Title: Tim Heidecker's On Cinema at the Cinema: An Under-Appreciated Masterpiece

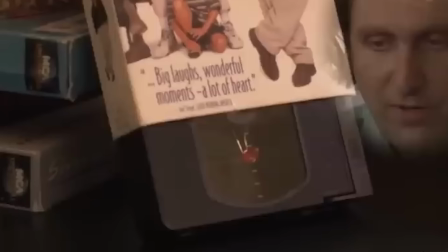41:00 The scene involves Tim burning all of the tapes and actually uses Greg's real collection.
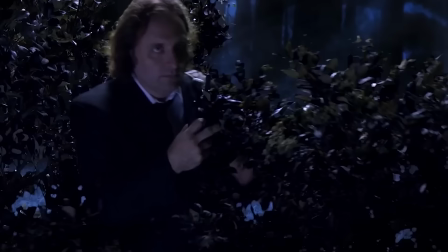41:05 This causes a rift between the two on the show and sets up another major throughline involving Greg's video archive company and several subsequent cases of suspected arson,
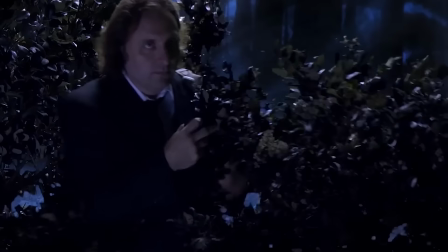41:14 which I'll leave to discuss for another time. All of this content, however, is content in which the characters are creating and releasing it, so they have control over the narrative and what the audience sees.
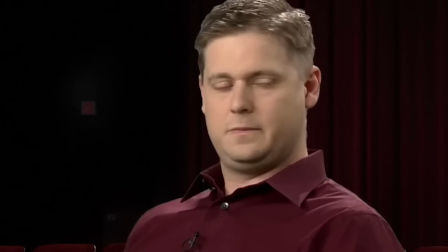41:23 These projects are all framed by whatever Tim or Greg want you to see.
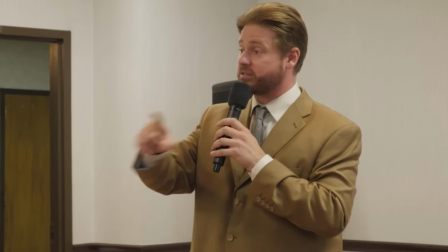41:27 The trial of Tim Heidecker was the first time we were seeing a whole event outside of the character's control, as it's meant to be a court TV type of recording, and therefore comes from a neutral perspective. Same goes for the movie Mr. America, which was released by Magnolia Pictures in theaters. This is a documentary about Tim's revenge run for District Attorney of San Bernardino,
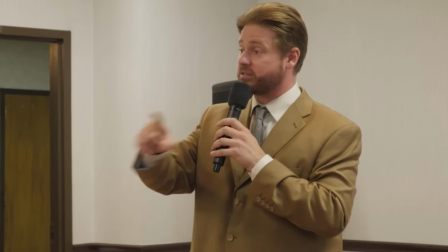41:47 which Greg has tried his best to hijack by following the producers and inserting himself into filming sessions to talk about movies. In-universe, this film is directed by an outside filmmaker named Josh Lorton, and therefore is out of the control of Tim and Greg.
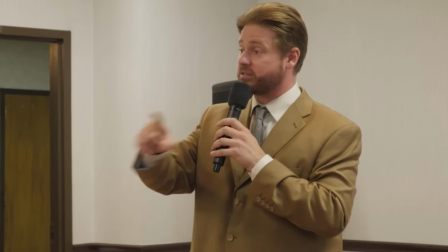42:01 Both characters then, for weeks of On Cinema leading up to its release, talk about what the movie will be like, and then when it comes out, we get to see Tim and Greg review the movie and discuss how the director made them look and what their problems with the movie are.
You see in the movie that I specifically tell Josh what he can and can't use.
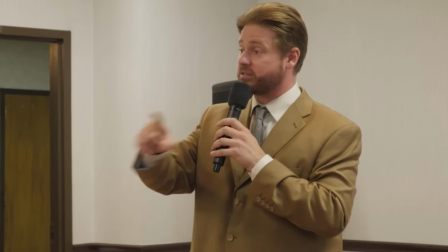42:19 This movie is another example of a project that works on its own, but when you're watching the surrounding discussion related to the movie and its production from the characters in the movie on another show,
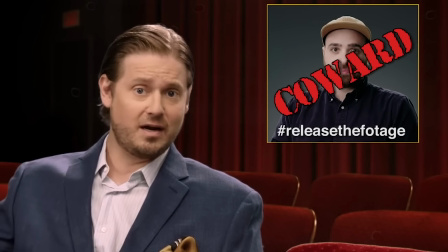42:28 knowing their hopes and insecurities and how they want to be portrayed and seeing their reaction to it, it's just brilliant.
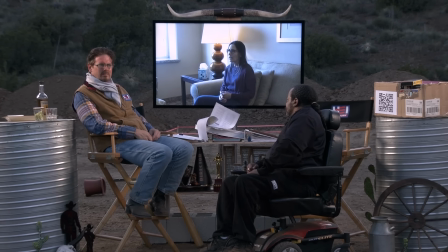42:34 It's worth mentioning that even the side characters get involved with this type of storytelling as well.
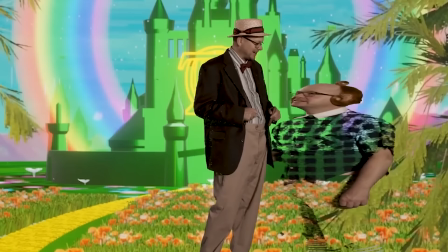42:39 Of course, they are all eventually cast on Decker at some point or another, but Tim enlists them to all make shows of their own. Through this, we get Rock House, an MTV VH1 style reality show starring the members of Tim's band, a movie related show called The Popcorn Shuffle,
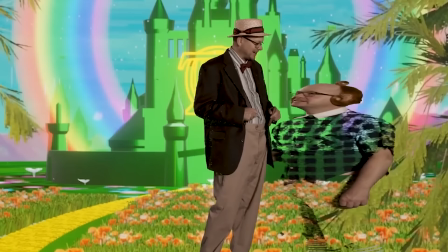42:55 six episodes of an investigative conspiracy theory show called Exposed starring Tim's security advisor and QAnon nutjob Michael Matthews and featuring just about everyone else on the cast, and Mark's cavalcade of characters, which just take a look for yourself.
Alpha, what is the name of your group? Or the R-gang. Lollipop? You want some?
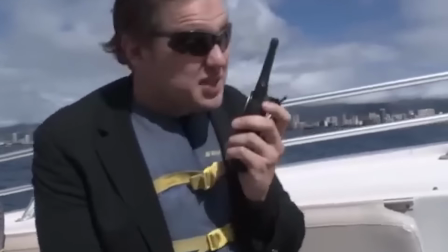43:16 Thank you!
I could honestly talk about Decker, Greg's movie Deck of Cards,
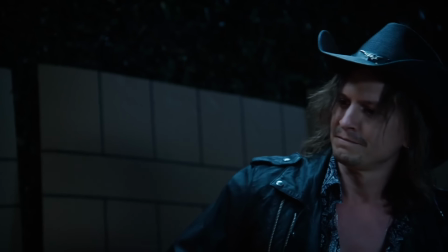43:21 and the other content these characters make as companion pieces to On Cinema and their connections at length, and maybe I'll make another video on just that,
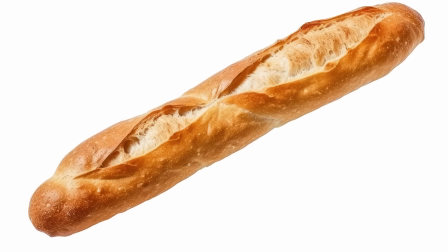43:29 but for now, let's move on. Even though this video is long already, I haven't even scratched the surface of everything there is to talk about with this show.
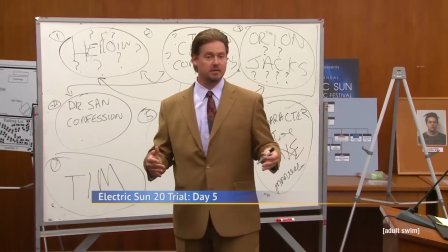43:35 So I'm considering doing some more deep-dive videos on specific aspects. For example, just talking about Tim's band, Dakar, and the entire insane saga that unfolds around it, which I haven't really gotten into at all. I definitely want to make a video about Tim's trial because it's a five-hour long court TV recording that I believe to be the magnum opus of this show.
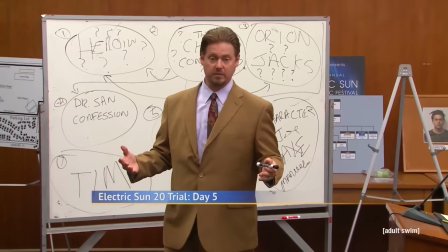43:52 And there's just too much to talk about there for this video.
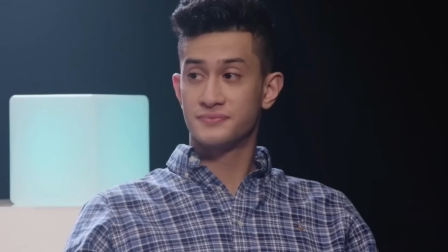43:55 But as a last few points with regard to how this show brilliantly plays with mediums, I think a great example is when, in season 10, Tim goes to Best Buy and meets a worker there who he has on the show to talk about VR. He then announces the show will only be in VR starting next week.
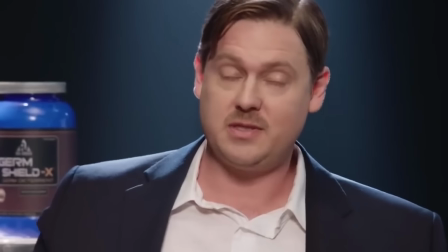44:10 Get the unit because next week we're throwing out all the cameras here. can you watch it the regular way too you cannot it'll be in
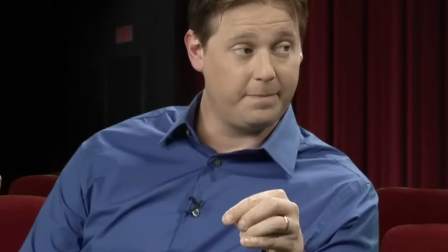44:17 vr prepare because that's the future we're not waiting around for it this is funny for so many reasons because the format of the show does not in any
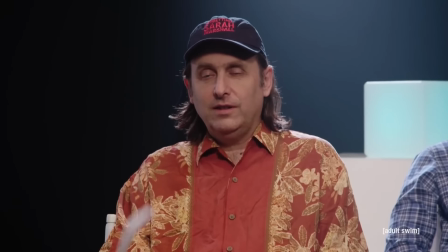44:24 way call for virtual reality this change is alienating most of the audience and greg argues these points then the next
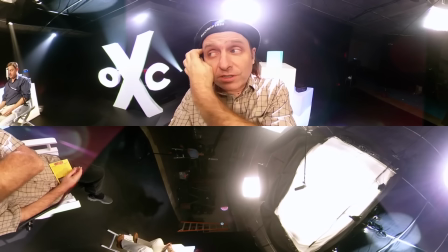44:32 few episodes really are broadcasted in vr they are awkwardly hilarious episodes of the show that are not easily accessible to most everyone watching.
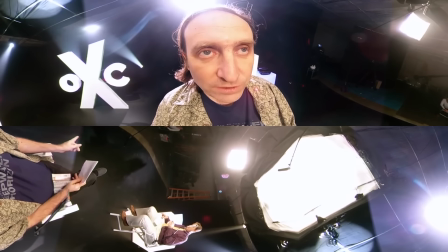44:40 This is an example of how brilliantly interactive this series is. In a normal show, a character makes a decision like this, you see it fail, haha, funny, etc.
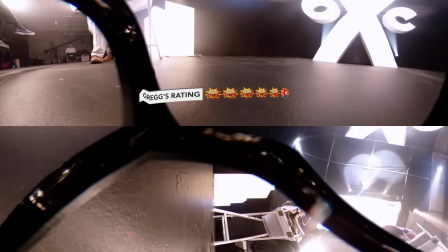44:49 In this show, the character's bad decision directly affects your ability to watch the show in the real world as intended.
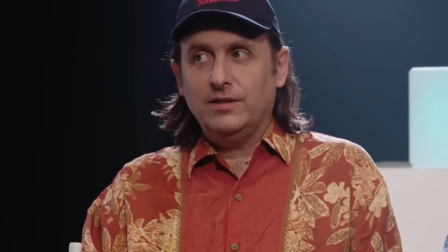44:55 As Greg argues the point that no one will be able to watch it properly,
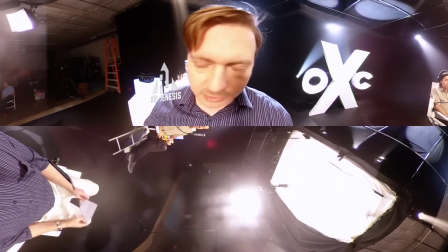44:58 he's arguing on your behalf as you are that audience, once removed by one layer of insanely meta-comedy.
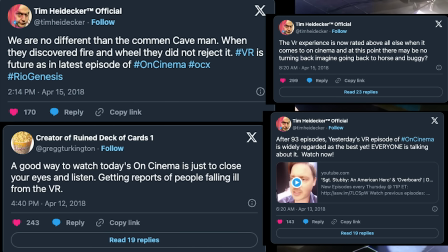45:04 Just take a look at the discussion on Twitter between Tim and Greg after the first VR episode.